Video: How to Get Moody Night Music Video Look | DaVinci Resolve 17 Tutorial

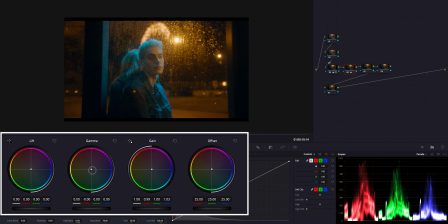4:13 I think it's good. Also in gamma, I will add more blue.
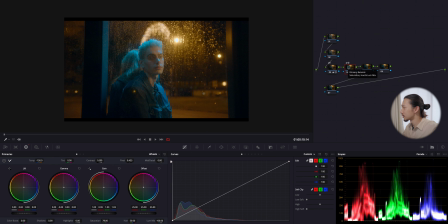4:22 So I'm gonna stop right here. Before, after, before, after.
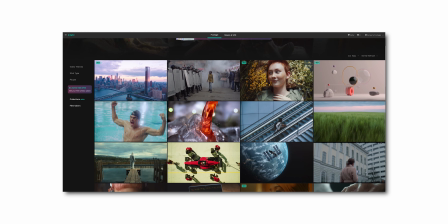4:28 Now it's pretty much, well balanced. Okay guys, let me stop for a while to introduce today's sponsor, Artgrid.
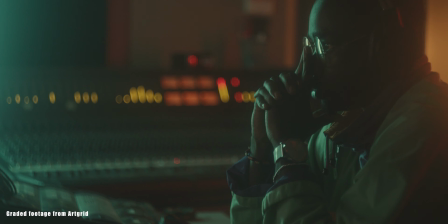4:35 So Artgrid is a royalty-free footage platform for filmmakers from all over the world.
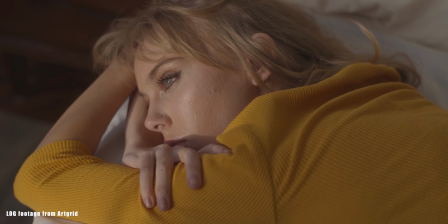4:40 You can get high quality graded footages and also log or raw file. If you want to boost your filmmaking creativity, just hit the link below. Now with my link, you can get 2 extra free months.
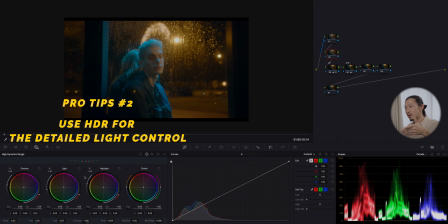4:52 Okay, done. Thank you. So okay, here using this node, I'm gonna use those HDR wheels. Continue.
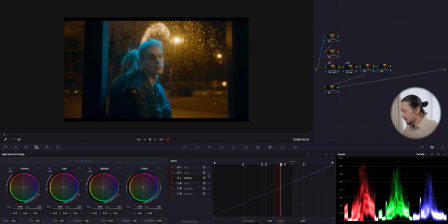4:59 I'm gonna deep dive into the contrast more. So HDR allows you to control each area of light precisely.
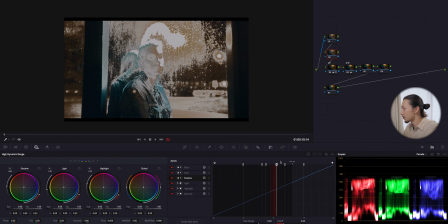5:07 Like this, you can decide the range of, each area of light.
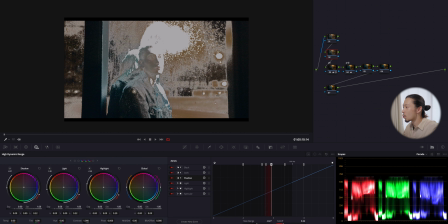5:14 For example, the shadow, I'm gonna set like this.
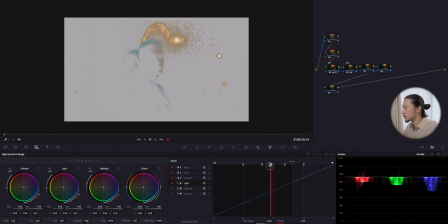5:19 Okay, this means except this white area will apply. Maybe next light, I'm going to set like this. So now those area, a little bit of phase and around lights, those areas are applied on this light.
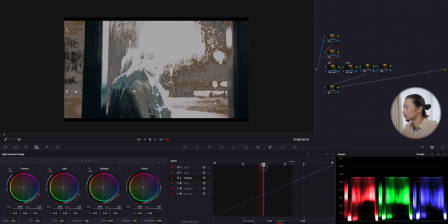5:39 So like this, you can decide the range of each light.
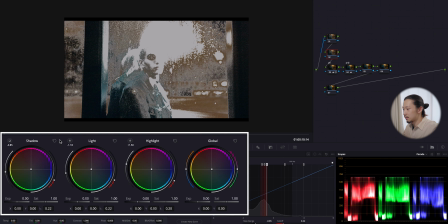5:47 So I'm going to set the shadow like this. By the way, you can highlight like this, Shift plus H, like this.
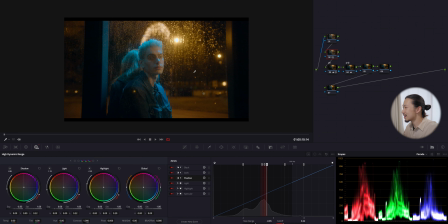5:55 So I'm just gonna bring this shadow down. See, it's getting good, like dark vibes. If you wanna make it more detailed, you can use black and dark as well.
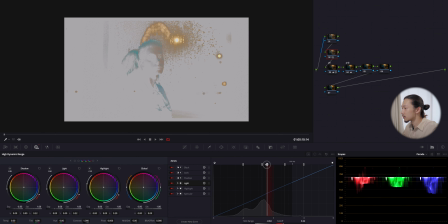6:08 Separate the shadow area more. And I'm gonna set the light on the face and around it.
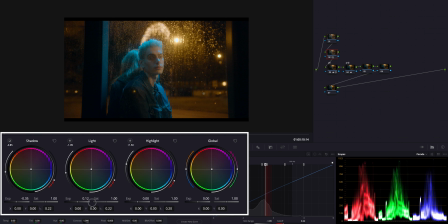6:19 I think I'm gonna do like this and bring it up to get more details for his face.
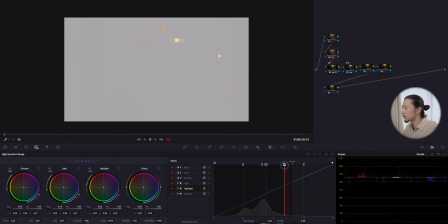6:29 And I will use this highlight for those bright lights and the top of his head,
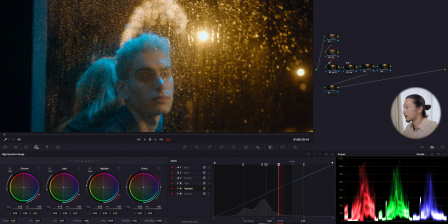6:39 this hair, because I wanna more detailed, and bring it up.
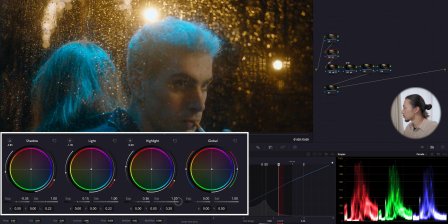6:44 You know what? I'm focusing on his hair, but not too much.
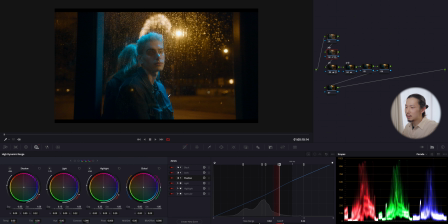6:52 So probably around here. So this is before, after, before, and after. Like this, you can do very detailed light control. Now it's more like spiced up.
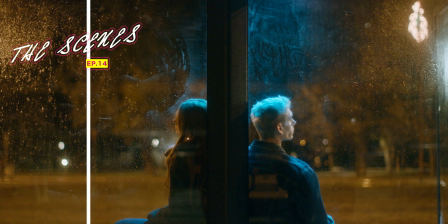7:06 Actually, you can finish here, but let me do a couple of more nodes.
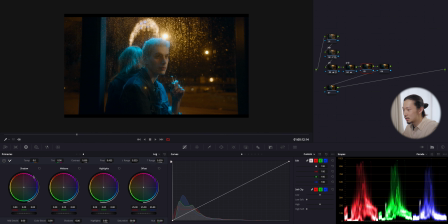7:15 So now I'm using those log wheels to create the mood, the color.
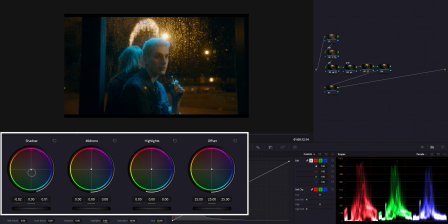7:21 But actually it's just one thing. I'm gonna use this shadow and shift this to like a green/blue side.
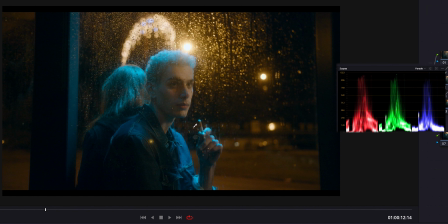7:31 Yeah, good. That's it. So it's very small change, but before, after, like watch carefully around those dark area.
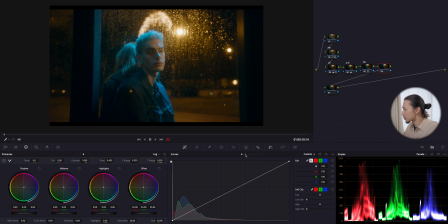7:39 Before, after, before, after. So this time I'm not gonna use qualifier.
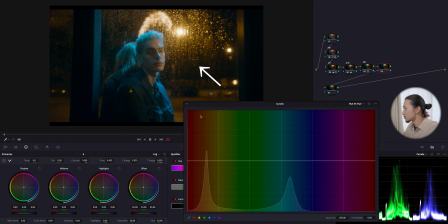7:45 Instead of it, I'm using those hue versus options to edit the specific color. But first, I wanna make this major light to orange. So select this red. So I'm gonna shift this red a little bit to like red side, like orange side.
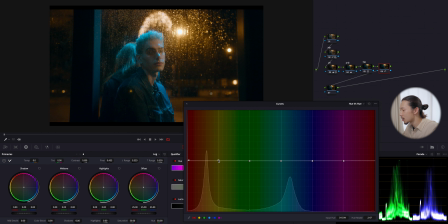8:02 Also this yellow to orange.
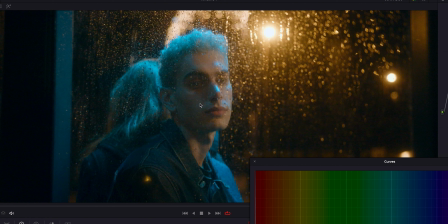8:08 And also this is working for his face too, not only this major light like this.
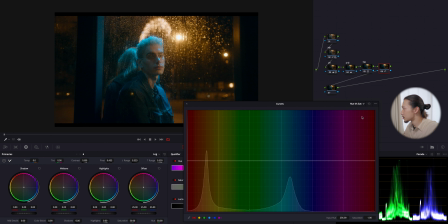8:15 So before, after, before, after.
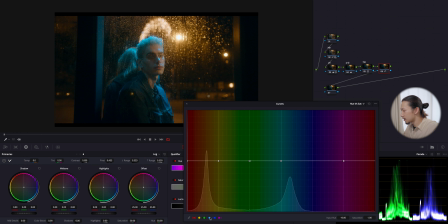8:19 So next I'm gonna use hue versus saturation to adjust the saturation of each colors. So I'm going to add more color on red. So I'm gonna push this red up. Also this cyan goes up.
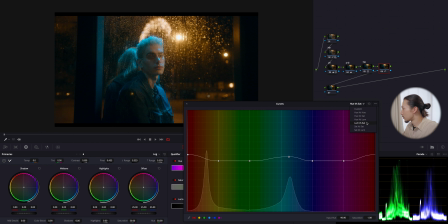8:38 So this is for the jacket and those hair, but not too much. Also moving to hue versus luminance. Here I will reduce the light of colors I gained in hue versus saturation.
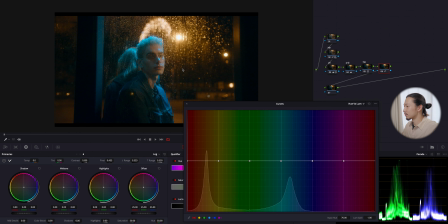8:55 So basically red and cyan, because now they're two like pushing forward. Like a color is good, but the brightness, I want to reduce the luminance. So I'm gonna grab this yellow and going down.
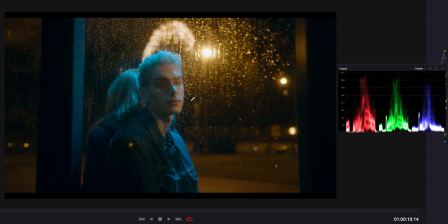9:13 Just like this. And also cyan, go down. Okay, make it kind of like flat, even.
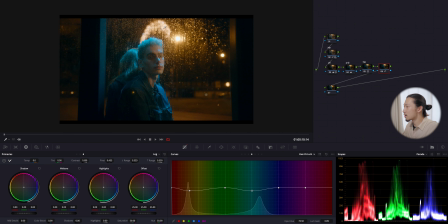9:21 So this is before, after, before, and after. So now skin tone looks good. And those orange lights and this blue silver light are having a good color contrast each other.
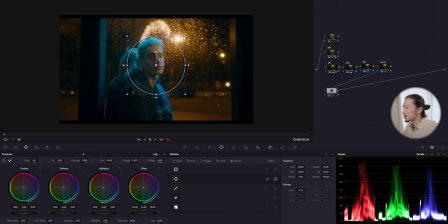9:36 Okay, so moving to next node. So here I will make his face a little bit brighter. So using this window, I'm gonna cover his face like this, and I'm gonna track this with this tracking tool to hit the play.
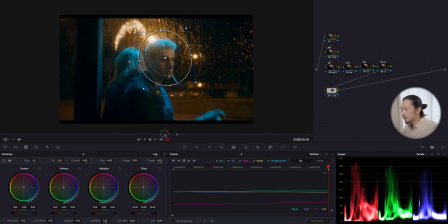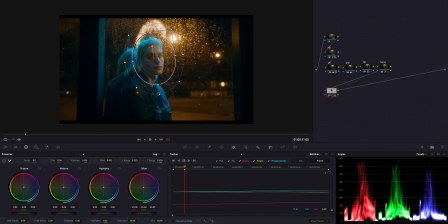9:57 So if it's not perfect, we have to do it frame by frame. So I will do this.
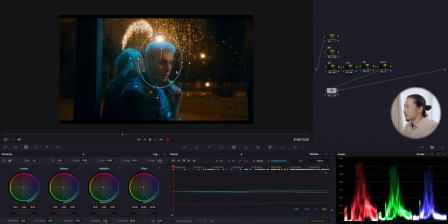Okay, I think it's done. Yeah, pretty good.
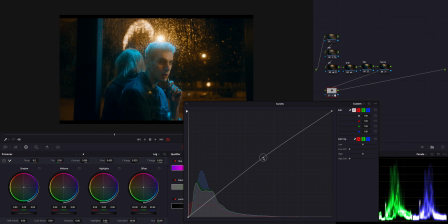10:16 And going to curve. So first I will push this middle up and bring the low down. So I just made a slight S-curve here, which means the contrast.
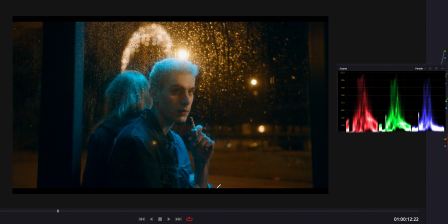10:32 Like not only giving the light to his face, also giving the shadow to his face.
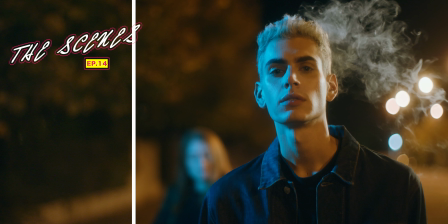10:38 So this is before, after, before, and after.
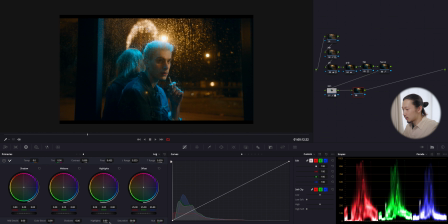10:47 So let's see, okay, I'm gonna add one more node and I'm using this as the final adjustment, which is, okay, I'm gonna reduce the highlights from the total image and bring the skin a little bit up
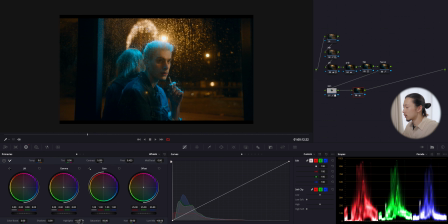11:04 and bring the gamma a little bit up. Well, I think this is fine.
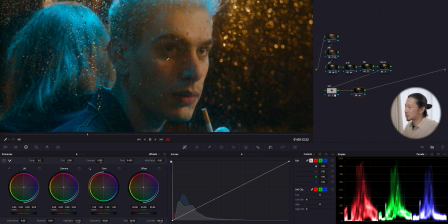11:10 Balanced well. Could do the last adjustment on the highlight. So now let's zoom in his face.
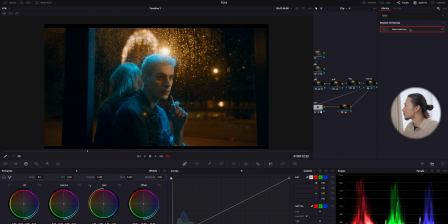11:18 Like so much noises, like it's so rough. So I'm gonna reduce it with noise reduction from OpenFX.
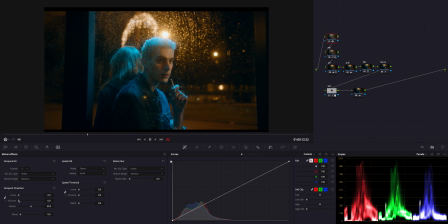11:27 So noise reduction, I'm gonna apply the first node and I'm gonna apply my standard like noise reduction setting.
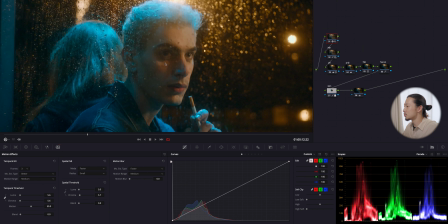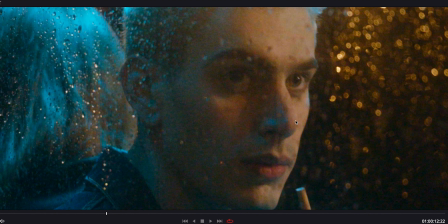11:41 Just like this to look at the huge difference.
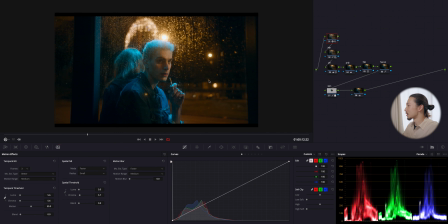11:44 Okay, before a lot of noises, after so clean. Okay, so this is it.
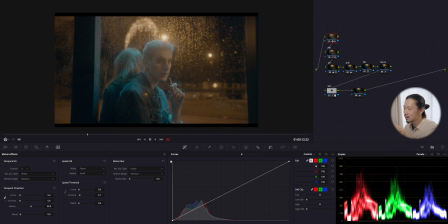11:53 So I'm gonna turn off all of this and let me take to the journey of all processes we did to get this look from this flat log image.
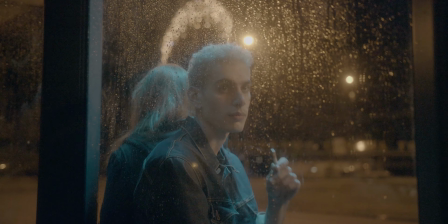12:01 By the way, it's C200 log image. Well, anyway, let's go.
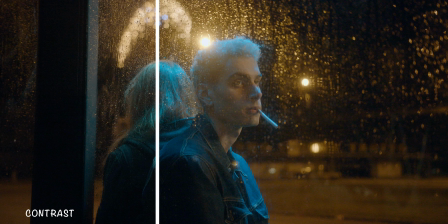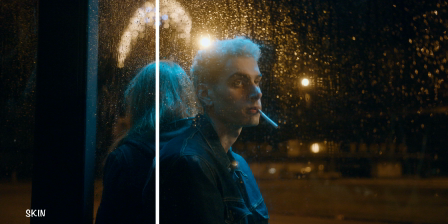Okay, how was it?